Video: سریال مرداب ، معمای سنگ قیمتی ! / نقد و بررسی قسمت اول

دقت کن، انتخاب بازیگر تو نمایش خانگی مثل قانون پایستگی انرژی میمونه، یعنی کسی عوض نمیشه، از پروژه‌ای به پروژه دیگه منتقل میشه. سلام، خیلی مخلصیم. آقا چقدر خوبه که دوباره برگشتم و دارید منو میبینید. اصلا یه کیفی میده که نگو و نپرس. در مورد غیبت یه هفته ده روزم هم تو استوری اینستاگرامم اعلام کردم. حالا دیگه بماند، بیشتر از این راجبش حرف نمیزنیم. اما تو این ویدیو میخوایم بریم سراغ میگیره یا نه سریال مرداب،
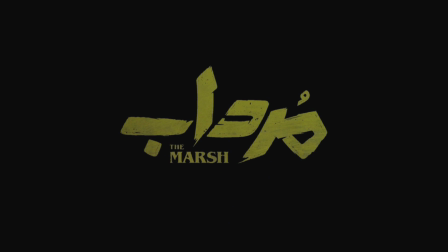[0:34]
جدیدترین ساخته ورزو نیک نژاد تو پلتفرم فیلم نت، که توی این ویدیو در دو پارت داستان و نکات فنی قرار بررسی بشه. پس بدون حرف اضافه، لایک با چشم بسته فراموشتون نشه، بریم و بیایم ویدیو رو شروع کنیم.
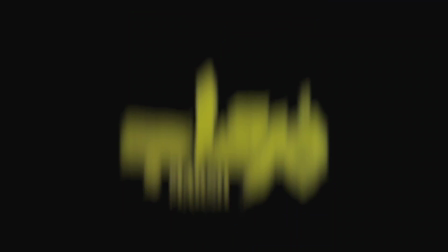[0:53]
با اسم سریال شروع میکنیم، مرداب، یعنی لجن یا حالا لجنزار. پس ناخودآگاه ذهن آدم میره سمت سیاهی، کثیفی و معما.
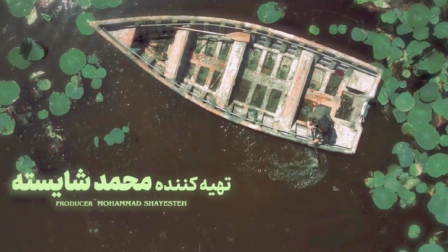[1:04]
با توجه به روند قصه ای هم که تو قسمت اول دیدیم، انتخاب اسم انتخاب منطقی بوده. در مورد فضاسازی کار دوست دارم بهتون بگم که من فضاسازی کار رو دوست داشتم به دلایلی.
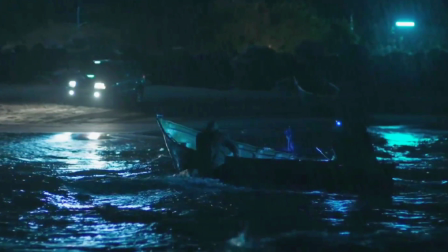[1:15]
از سکانس اول دقت کنید، ترکیب تاریکی، نور آبی، سبز غالب تو پلانا،
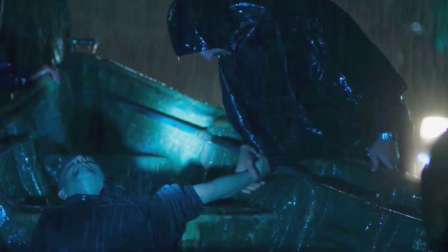[1:22]
جنس موسیقی و صحنه سازی قتل به خوبی تونست حس معما رو برای مخاطب تداعی کنه. در مورد فیلمنامه باید بگم که تعلیق مناسبی داشتیم، روند فیلمنامه خوب بود، شاید کمترین افت ریتم بودیم و اگه دقت بکنین سریال دوربینش یه جا بند نشده بود، یعنی پر از لوکیشن بود.
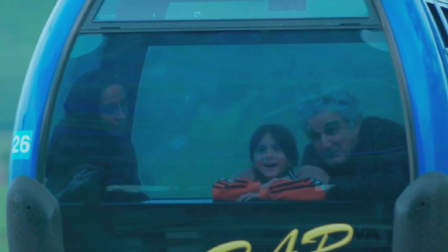[1:42]
تقریبا تو قسمت اول فکر میکنم یه چیزی حدود 10 12 تا لوکیشن رو عوض کردیم. اما نکته مهمی که وجود داره اینه که فیلمسازای ما میدونن وقتی دوربینشون رو میبرن شمال کشور،
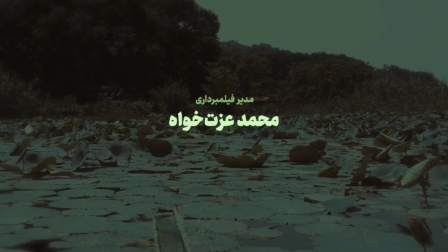[1:54]
محکومن که از نظر بصری تصاویر جذابی خلق کنن و نتیجه کار محمد عزت‌خواه مدیر تصویربرداری شده بود لانگ‌شات‌های تمیز،
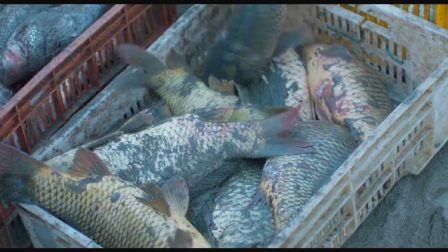[2:02]
تصاویر زنده که گاهن ارتباط معنایی درستی هم با قصه می‌ساختن. در مورد دیالوگ نویسی باید بهتون بگم که جنس دیالوگا گاهن نزدیک بود به زندگی روتین و روزمره خودمون،
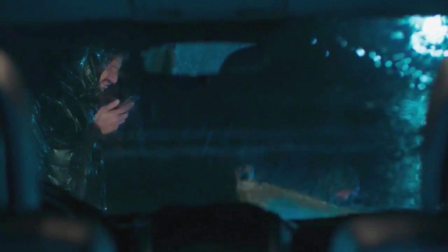[2:15]
که یه سری از نابازیگرا همین دیالوگای ساده رو خیلی بد ادا می‌کردن، که اینجای کار باید بریم خیلی کارگردان و بازیگردان رو بچسبیم. اما لابلای همین دیالوگای ساده و روتین بودن دیالوگایی که یه ذره قلمب سلمبه و عجیب غریب نوشته شده بودن برای اینکه تاثیرگذارتر و ماندگارتر بشن، که این خورده یکی میشه بهش گرفت.
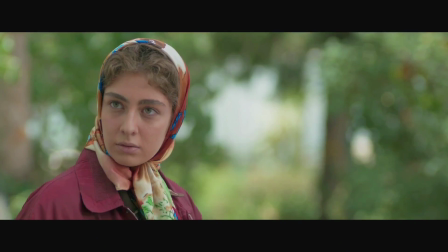[2:37] ولدان کسی که چشش شبیه خودت کار سختی.
بریم سراغ معرفی کاراکترها و شخصیت پردازی. با امیر جعفری یعنی شکیب شروع میکنیم.
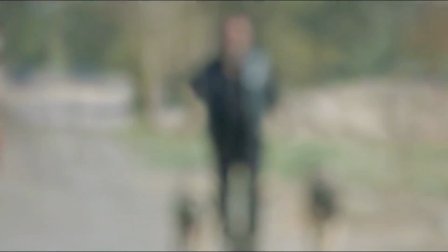[2:44]
اولین پلانی که ازش میبینیم یه پلان اسلو موشنیه که اتفاقا من خیلی ازش بدم نیومد، چون فضاسازی خوبی داشت، یعنی خوب همه چیز چیده شده بود. اما یه کوچولو تایمش طولانی بود، یعنی به جای 2 دقیقه میتونست 1 دقیقه باشه، کافی بود.
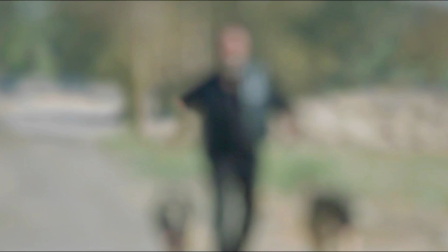[2:58]
مسئله مهمتر اینه که اگه دقت بکنید این سکانس چجوری استارت میخوره، از یه فلوی تمام به یه فوکوسی کامل میرسیم. یعنی فیلمسازمون میاد اینجا تکنیک به خرج میده برای خودش، میگه که آقا من میخوام کاراکترمو اینجوری معرفی کنم،
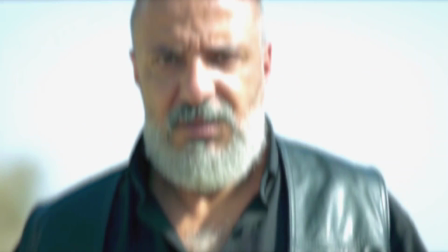[3:13]
بگم فعلا ناآگاهیم ازش، یعنی مخاطب شفاف نیست باهاش، اطلاعاتش زیاد نیست و یه رمز و رازی پشت این کاراکتره هست. من دوست داشتم ورزو نیک نژاد برای اکثر کاراکتراش که میخواد معرفی کنه تو قسمت اول یا با همین فرمول، چون ژانر معماییه، یا میرفت سراغ یه فرمول دیگه و یه شکل و شمایل و یه جذابیتی به خرج میداد.
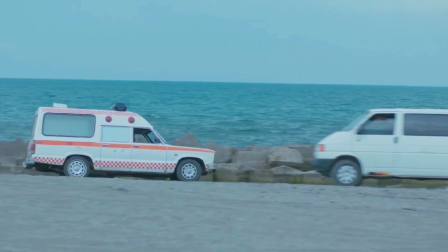[3:34]
خیلی ساده کاراکتر وارد میشه و معرفی شده. اینو من خیلی نپسندیدم جز امیر جعفری. اما نکته مهمتر دومین برخورد ما با کاراکتر شکیبه.
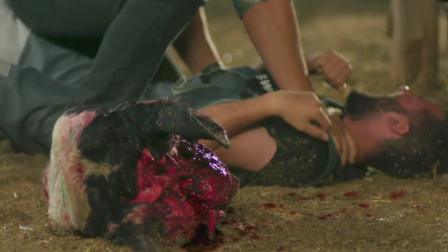[3:43]
این پلانه نقش منفی قصه رو، یعنی بدمن داستان رو، خیلی بیرحم معرفی میکنه و در کنارش داره به مخاطب میگه که آقا آدمهایی که تو دل قصه وجود دارن برای کاراکتر شکیب انقدر بیارزشن و به راحتی میتونن سلاخی بشن. مورد بقیه کاراکترها، نوع معرفی و شخصیت پردازیشون چنگی به دلم نزد.